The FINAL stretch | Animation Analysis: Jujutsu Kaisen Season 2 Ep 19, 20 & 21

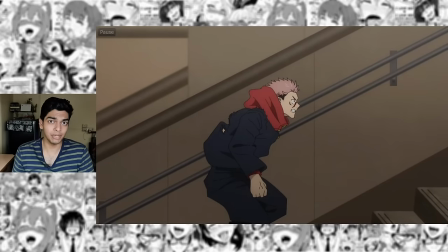(12:19)
And this idea of timing focused animation is particularly embraced in this episode I would say because apart from this highlight the two major highlights are also by Kanada Style Animators.
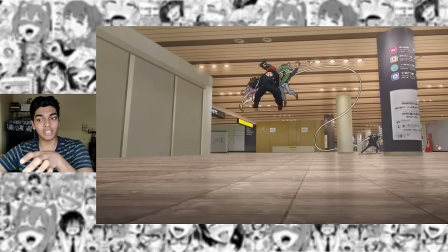(12:29)
A phenomenal layout here the storyboard here is just so amazing. Not only does it give us an entire idea of the space but it's also very engaging in the sense that the characters they're coming right
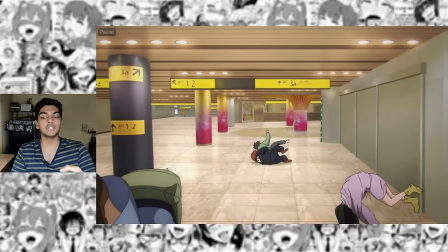(12:37)
at the screen right and it's seamlessly transitioning to the next scene as well where the characters are going away from the screen.
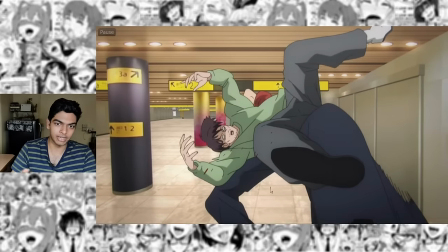(12:42)
And just look at how many people are being animated here right it's not just Yuji you get this woman who's
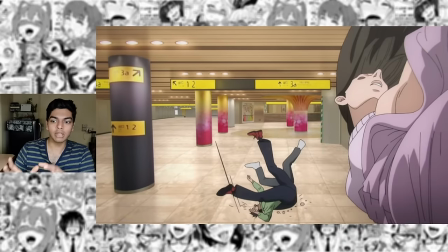(12:47)
extremely well drawn perspectives make the drawing much more difficult to draw.
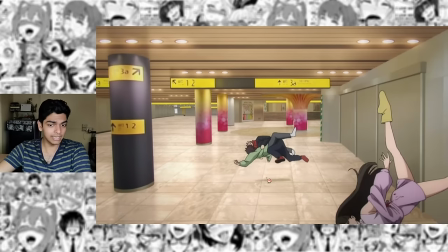(12:51)
So having a character this detailed moving completely independently of Yuji over here who's also tumbling.
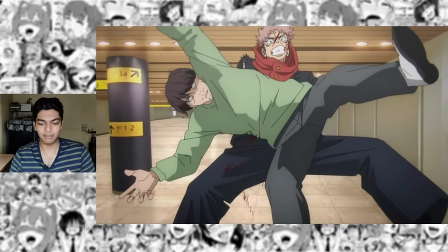(12:57)
So even though as a result of the low keyframe animation Yuji here is animated in threes,
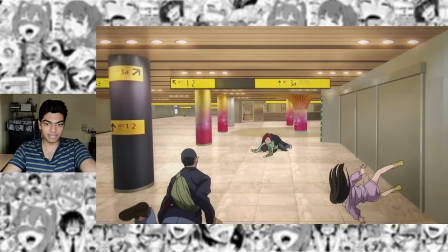(13:02)
Harutimu also has to animate two other completely independent bodies being this guy and this woman also in threes.
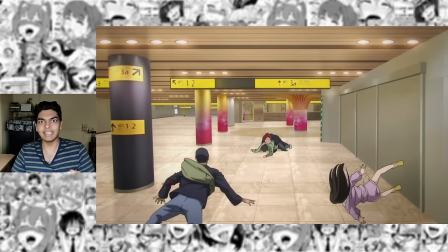(13:08)
So since he's animating three different bodies in threes, technically he's still animating at 24 fps because there's literally 24 drawings for each second when you take the drawings of all three of these characters into consideration.
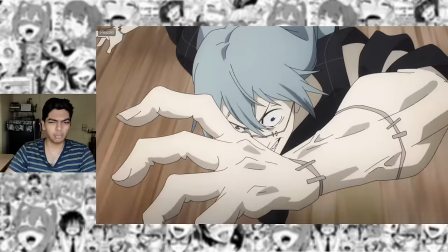(13:21)
I really like this morphing animation as well.
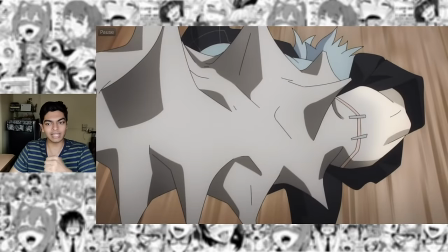(13:23)
It looks less like Mahito's forearm is transforming into spikes and more like creating spikes from inside his forearm and they are pushing its way out.
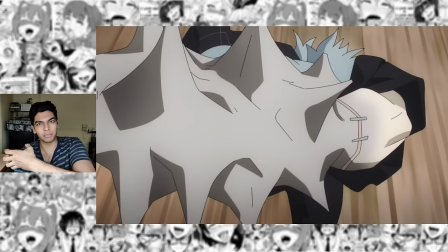(13:31)
The way it is timed, it makes it feel like the spikes are trying to erupt out of Mahito's skin, which is very unsettling, which is the entire point of Mahito's character.
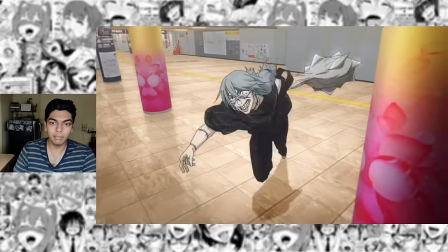(13:40)
Amazing ease in into this motion. He's coming towards the camera, so he eventually has to speed up. And yeah, not only does he speed up, there's still great utilization of the environment.
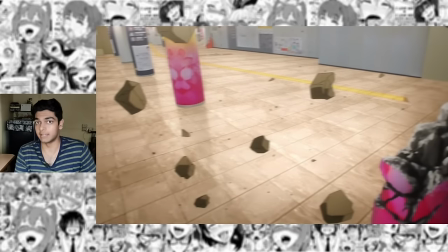(13:48)
Use any tricks necessary to keep the audience more engaged and more invested. So instead of the side profile of a character running this way, this is a complex perspective.
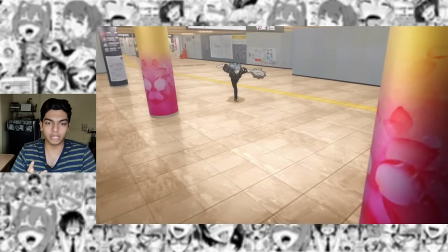(13:56)
It's slightly top down but also at an angle. So you're already playing with a complex shot which is why Mahito's head and torso here looks bigger than his foot.
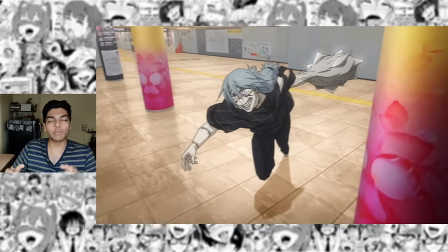(14:04)
Even with a complex perspective, he could have just ran towards the screen but instead what Miyajima wants you to shift your focus on is the power of the mace that he's formed
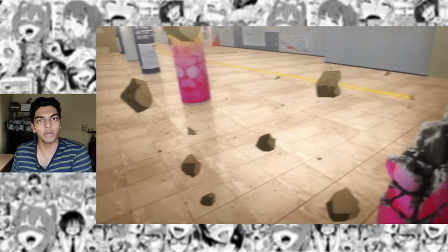(14:11)
in his hand it reminds me very much of the way yutaka nakamura storyboards the scenes and yes naoki muzima's animation and
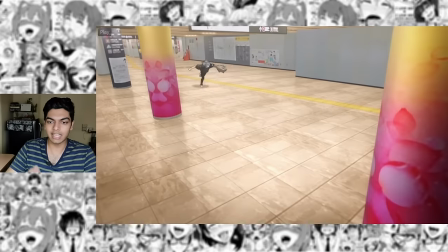(14:17)
storyboards in general do have a little bit of yutapon flair to it but this scene in particular the whole concept of not only having a complex layout but
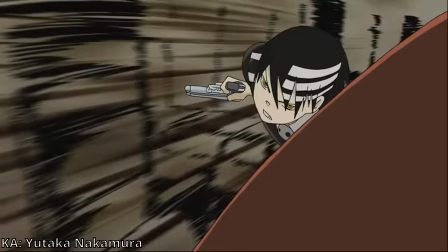(14:24)
also having it directly engage with the viewer coming towards you is something that yutapon uses a lot and yes the effects here are animated by
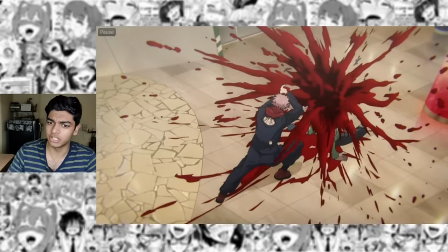(14:31)
aditya it looks really really gorgeous it's multi-shaded aditya also animated in episode 17
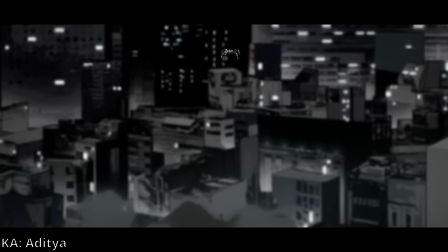(14:36)
where again he animated in an effects focus scene so I guess he's just an animator who likes effects animation.
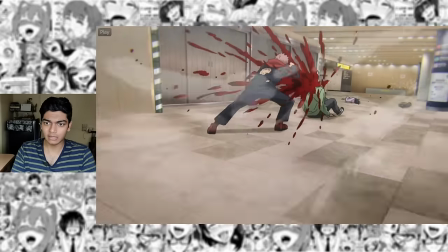(14:41)
The volume in the blood here it's just really well conveyed. This is another exceptional shot, amazing use of the 3D background.
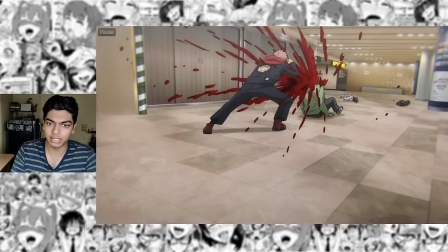(14:47)
Again so many moving elements to this and everything has so much volume. The complex perspective on Yuji yes but getting the volume across on liquid that is so incredible.
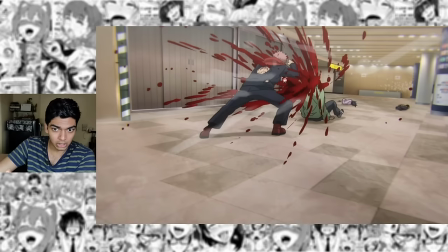(14:56)
This guy is in front of Yuji but there's droplets and particles of blood that's ahead of Yuji or well towards the camera and it's not
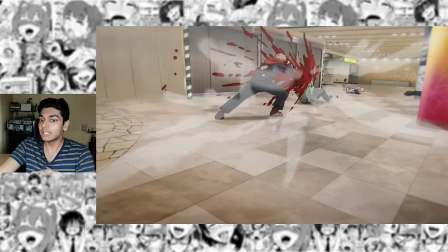(15:03)
just these two characters and the blood that's animated frame by frame it's also these two characters in the background again they have to be animated frame by frame
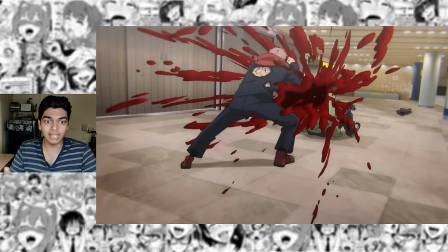(15:10)
there's a little bit of melt expected but it's nothing to like the degree that we saw in like chainsaw man episode 8 for example and the shot
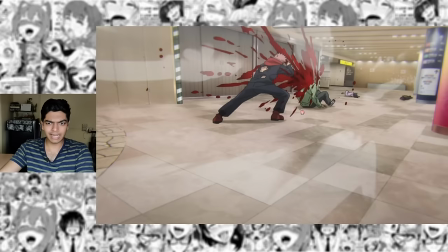(15:17)
is made even more dynamic with the usage of these wind smears that i'm assuming aditya is still animated because he's handling all the effects in the
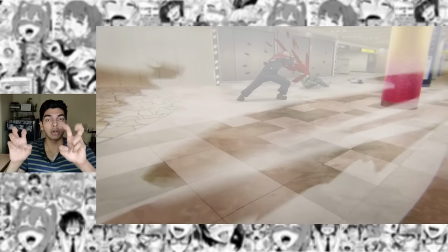(15:24)
scene and yeah something as simple as effects animation on top of the camera lens it makes so much difference moving back to the nobara segment now
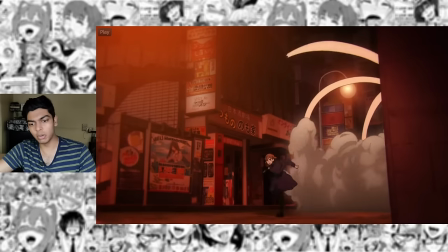(15:31)
the comp here is really good i love the colors here the scene is presumably animated by miyajima there's a lot of scenes in this episode that's presumably
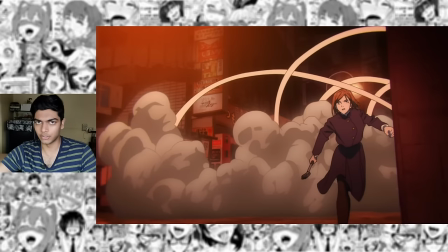(15:39)
animated by miyajima because he did do a lot of layouts for this episode not just the storyboard but the layouts that is the skeleton of
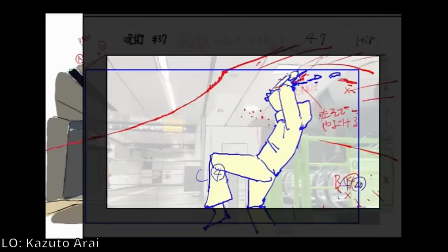(15:46)
the animation itself similar to how kazutu araya and takumi sunokohara pretty much animated all the layouts in episode 14 love this character acting cut for maito here the
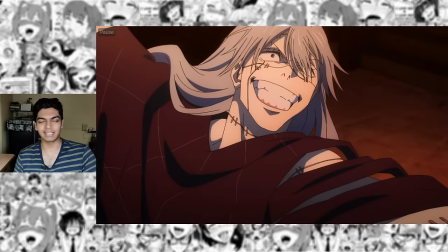(15:53)
camera comes very close to his mouth here so kind of like a nozumu abe-esque camera moment except it's his it's maito's mouth instead of his eye i also really
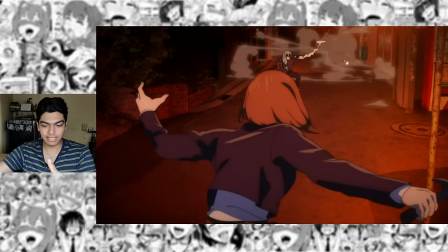(16:01)
like this when there's multiple different layers of smoke moving independently even though it's not really animated it's just still layers of smoke now
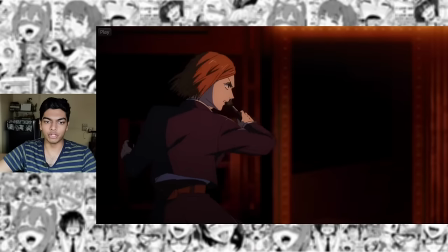(16:08)
from this part this is the yoto sequence but the cut that comes before this of kugisaki shooting the nails towards mahito it is extremely
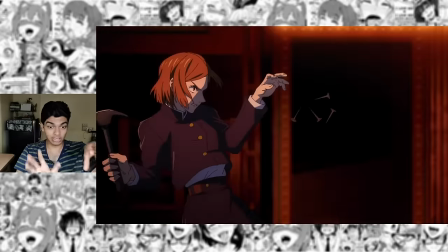(16:15)
canada-esque though it does not have yoto's signature effects animation just look at this pose and look at the timing of that shot so it could be rough yoto
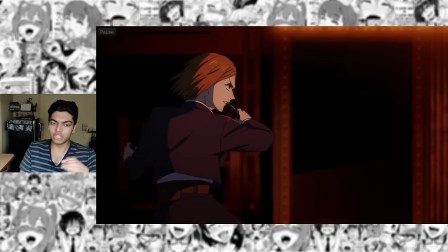(16:23)
cleaned up by someone else or it could just be a completely different canada style animator i'm not
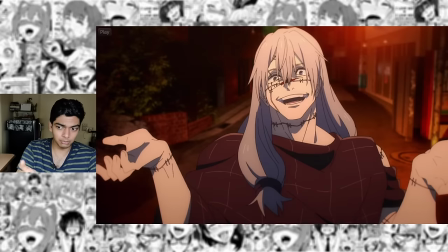(16:29)
sure this is not credited in the boru by the way but this cut very much needs to be in the boru because it looks really nice.
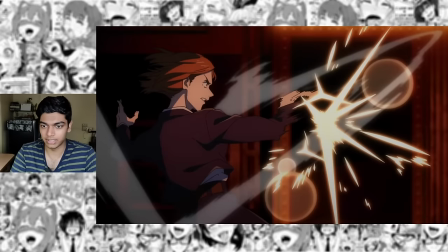(16:35)
The ghosting does suck with the impact frames as usual.
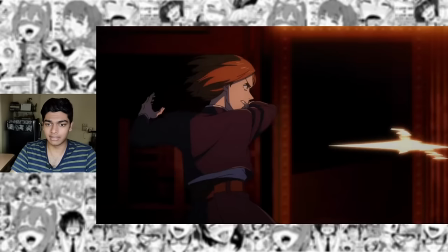(16:37)
The light bubbles and the Kannada-esque effects animation looks really really nice in this cut but yes anyway this is the confirmed beginning of your tour segment.
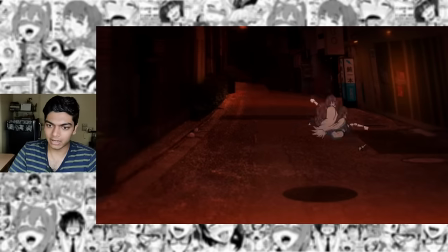(16:45)
Large movements with a few number of drawings so that right left shuffle one two and one two that's it.
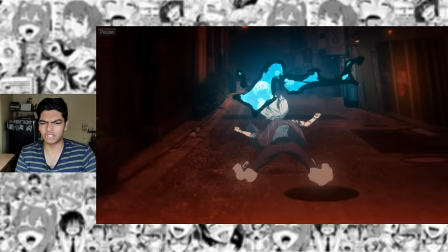(16:52)
Four drawings for that entire shuffle there. Again the nails coming from our perspective is just so cool and the way Mahito dodges that the timing is is so satisfying on this.
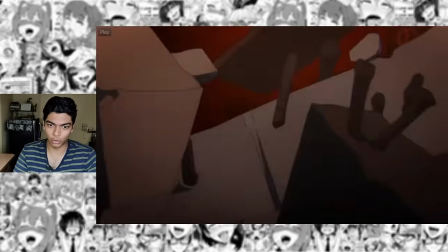(17:00)
Mahito exits the frame but the camera catches up. Mahito throws all these signs. Look at how constricted this pose is.
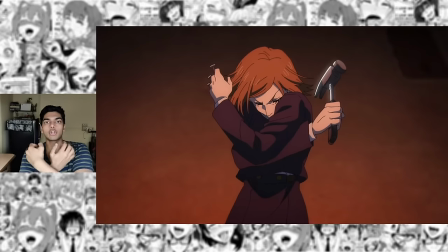(17:07)
So you're always gonna go opposites. You say this is the super saiyan pose right but this pose would lose more than half of its impact if it didn't start here. This part of the super saiyan pose makes up more than half of this pose.
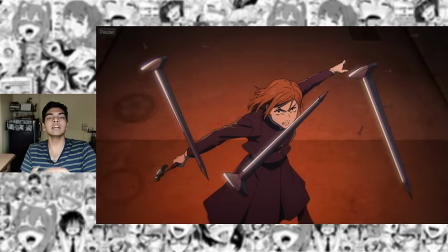(17:21)
So for something as simple as throwing nails the build-up makes it far far more satisfying.
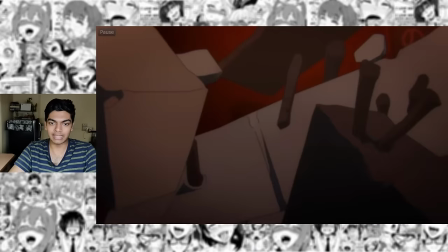(17:26)
So Kugisaki is already in a nail throw pose at the beginning of this cut you can just throw the nails like this
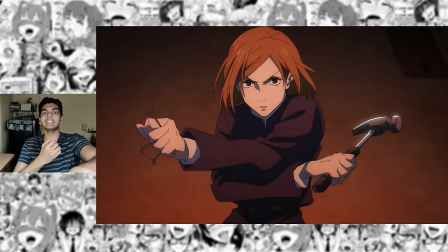(17:33)
she is in that pose already this is the motion that you need to do but just doing this from this neutral position is not satisfying enough so you create anticipation so for the build-up since this is the motion that's happening you go the opposite way kugasaki closes in her arms and this is finally the pose that she
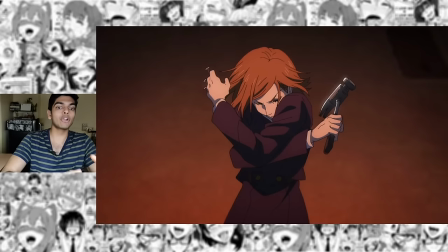(17:49)
reaches this is as closed as her body can be and since her body is as close as it can be with this shot when she
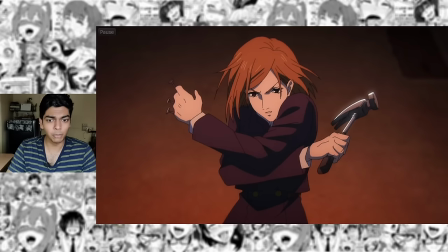(17:57)
opens up the timing is just incredibly satisfying to look at and this pose is held for a lot of frames as well so that's one two three four five six
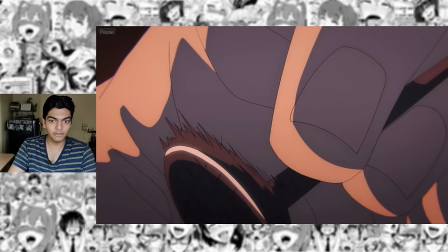(18:04)
seven eight nine there's double anticipation here actually that's the first release where the hand comes close to the camera the first release is
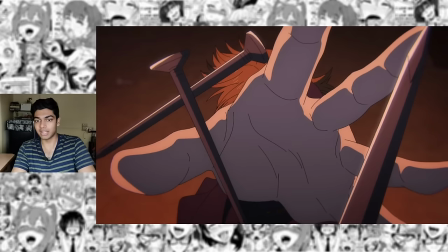(18:12)
this and the second release is this the screen right now 70 percent of it is kugizaki's palm look at the very next frame i'm skipping one frame look at how different that is so the shot is pretty much going starting from here all the way to here so this entire motion done in
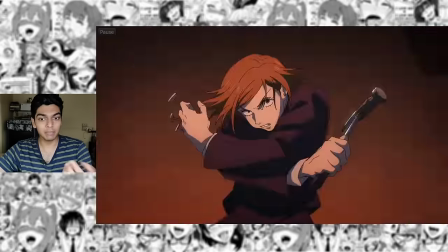(18:30)
the span of one frame not even one frame it's actually zero frames right even though it's being built up for one two three four five six seven eight
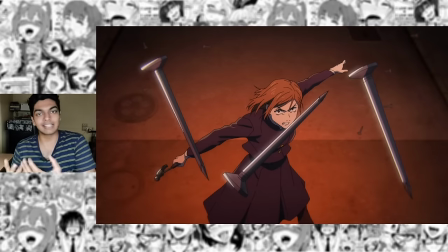(18:37)
seven frames of build up and just one frame of release that's the snappiness this one cut of kugisaki is everything i love about kanada style
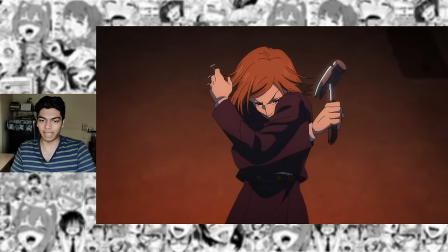(18:44)
animation the two things that make up the style is the poses and the timing and we get to see both of that being applied here to the absolute
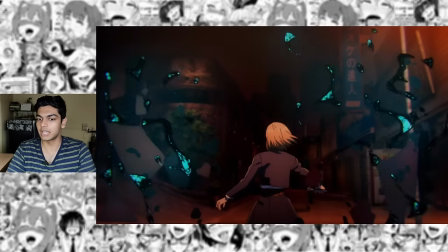(18:52)
peak of animation by yoto i really like yoto's fx animation shapes but you see them even better over here i think again complex perspectives really
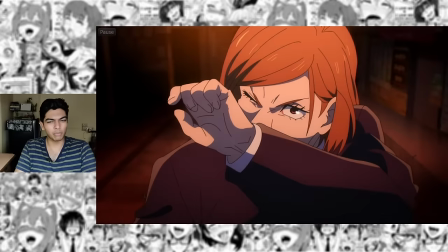(19:00)
cool shots all these singular drawings they look very nice just look at that small action there the sweat droplet on kugisaki's cheek here she's
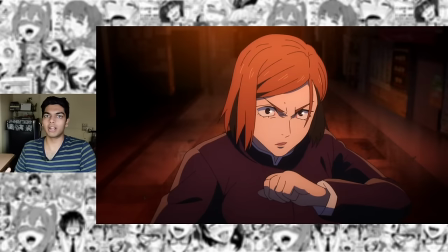(19:07)
just wiping it off there's no requirement for the scene to go to slow motion with nobara just having a monologue like oh damn He is so quick and with
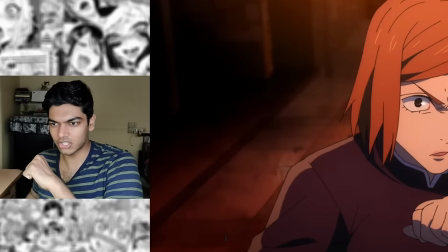(19:15)
his technique he can kill me with just a single touch. Shit like that is just not required.
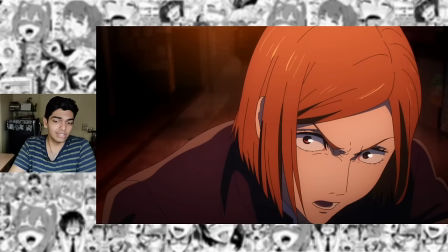(19:20)
You can convey stuff like that using just the visuals. She is struggling against a special grade and she is visibly nervous.
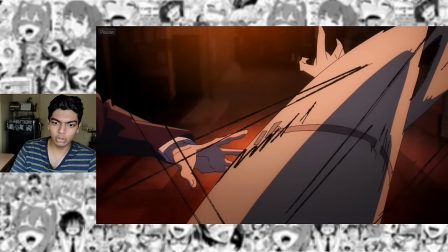(19:26)
All of that conveyed with such a small motion. Extremely cool Kaneda style lines here again. Look at the foreshortening in this cut.
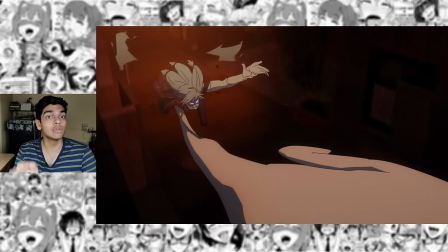(19:31)
It's just so exceptional. This is just incredible. The perspective is just absolutely flawless. Combined with the snappiness of his animation, thick inky speed lines as well.
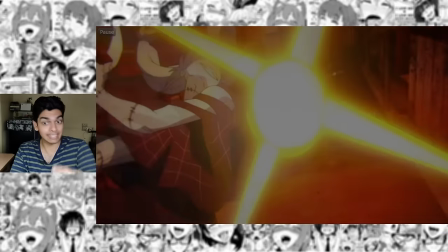(19:39)
This is as Kaneda as a shot can get except for this. So Yoto has very unique effects animation.
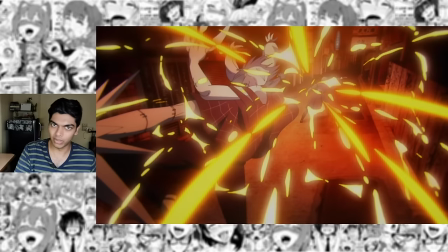(19:44)
It is Kannada derived but it's not like a one-to-one replication which is what most Kannada style animators usually do.
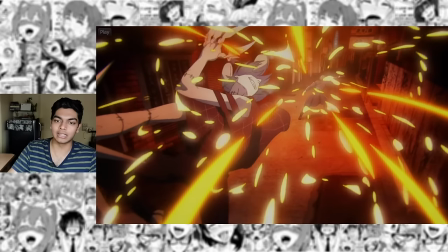(19:50)
Yoto has very unique effects animation and just at a glance it's easy to tell that it's him. In classic Kannada style effects animation you get a lot of straight lines.
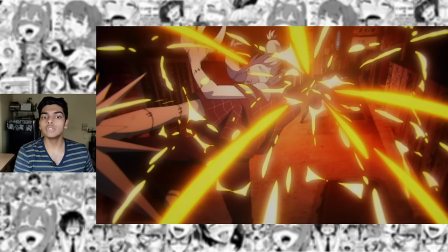(19:58)
Yoto uses curves so all of these are slightly curved. So it's not as geometrical as Kannada style effects usually are.
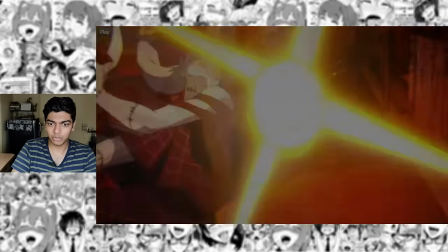(20:05)
Naokyobijima storyboards of course still perfect and I already talked about this shot transitioning into this one using nothing but impact frames over here.
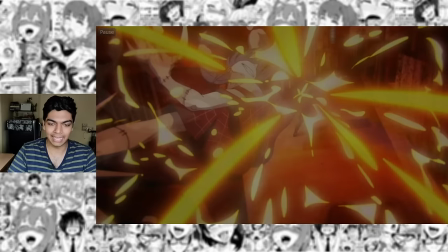(20:12)
The momentum is carried forth not really by the animation it's actually done using the camera movement.
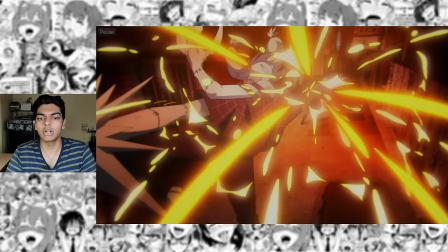(20:17)
So the camera is being pulled back here. No it's not a pull back it's just a zoom out.
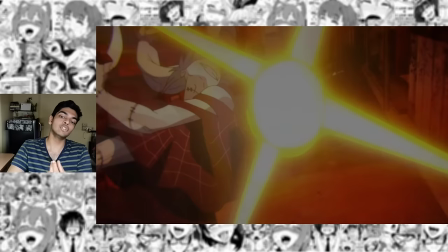(20:21)
So we start off with a very zoomed in shot and then we zoom out while also rotating the camera a little bit.